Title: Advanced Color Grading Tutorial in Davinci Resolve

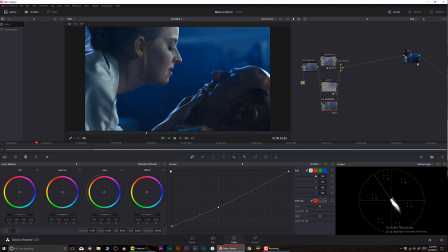741s
So basically at this moment, we sort of have very classic, I guess you want to call it teal and orange split, but we can take it to the next level. So let's create another node, and we're going to call this one look.
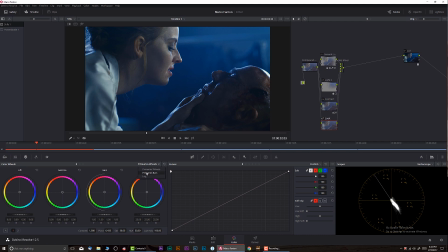756s
And we can either finesse what we have, or we can create a slightly little bit different. So I'm going to go into primary bars and I'm going to turn off Luma Mix. And I'm just going to be playing with the midtones, primarily with the green and blue.
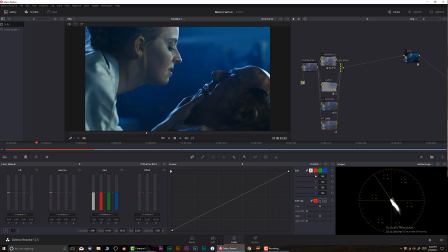771s
So let me give it a little touch of green, and let me just play a little bit with the blue. Okay. I like it. Let's check it out. Before and after.
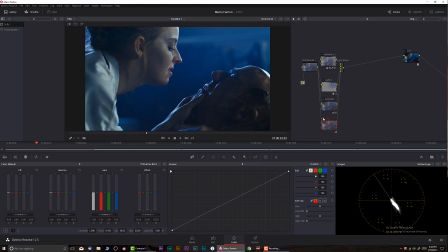786s
Before and after. So we sort of gave her a little bit of more green. I think visually that looks a little bit more interesting rather than having just a classic clean look. And if you pay attention,
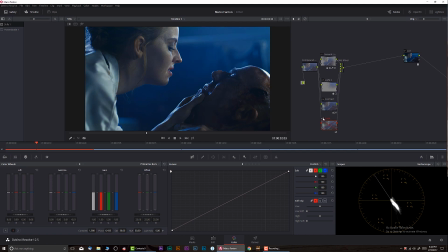803s
look how a little bit of very slight adjustments actually makes visually a huge difference. A lot of times when people color grade, they immediately thinking that if you're working as a colorist, you need to do, you know, absolutely something ridiculous and completely changed how everything looks.
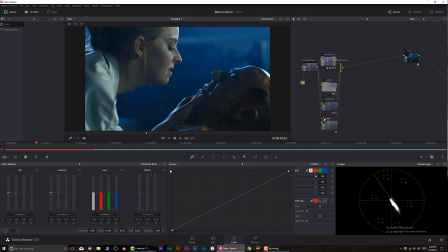823s
But basically as a colorist, and especially if you have really good footage like this one, for example, you really don't need to do much in terms of manipulating colors. So keep that in mind. Okay, so we have this going on.
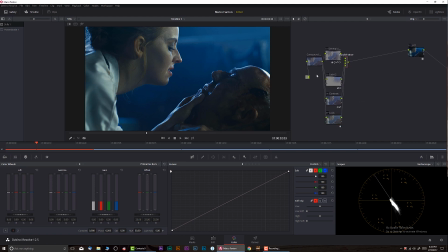840s
Let me go outside. All right, let's take a look. Obviously our compound was a very basic adjustment, but at the same time, we pretty much did half of the job there.
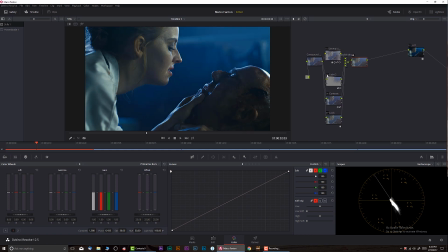854s
Relighting, look at that huge difference right over here. Light number two, we added a little bit more depth like that. Basically, I love working with the lights. Whenever you build the lights, you're creating a lot of depth. You're making a simple shot more 3D dimensional.
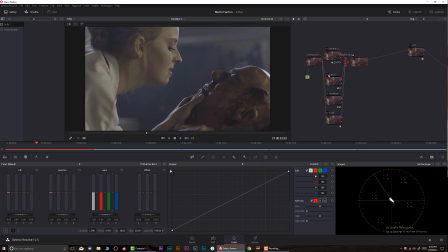874s
And if we're going to go back, you can see how it sort of look a little bit flat, even though the lighting is absolutely perfect. But digitally, we can actually enhance that. Now, we added a little bit of contrast, okay? And then we added a little bit of look.
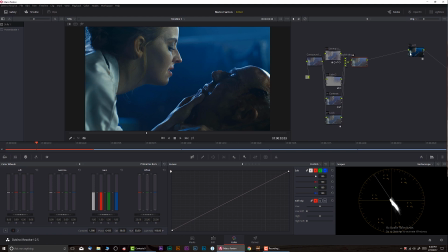895s
Okay, so everything looks great to my taste. And if we're gonna go back to parade, the only thing I want to make sure that our black is staining black.
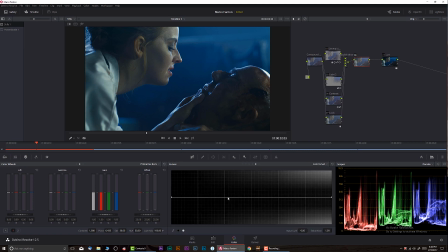907s
So I'm gonna go to Luma versus saturation, and I'm gonna do my favorite curve. Basically, I'm going to desaturate a little bit. Okay, let's see.
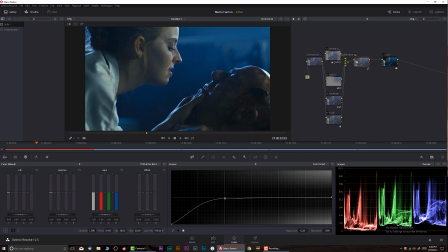923s
Let's do it. Let's see, just like that. Okay, perfect. It does the job slightly, but it does the job if you can take a look over here at the scopes.
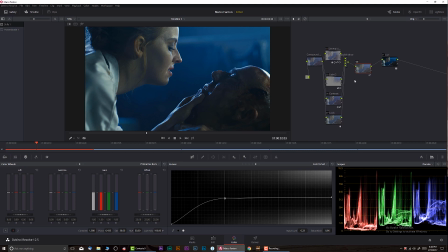942s
Okay, we're basically protecting the shadow. We want to make sure that very, very black is staining black. We don't want to have a weird, color stuff like a lot of amateur colorists do, for example, something like this when people,
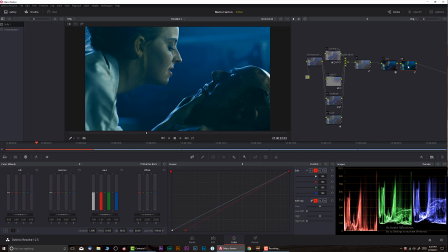962s
color grade like that and they calling it a day. This is, looks pretty ridiculous. Okay, let's play it back. It looks very, very nice. I really like it. The only thing I probably want to do is give a little bit of midtones details.
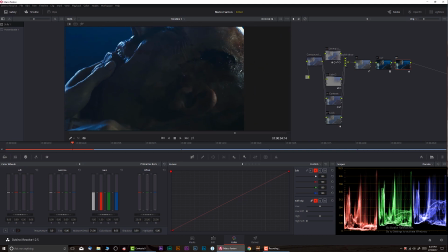982s
Let's give it a little midtones pop and let's take a look if we actually can see.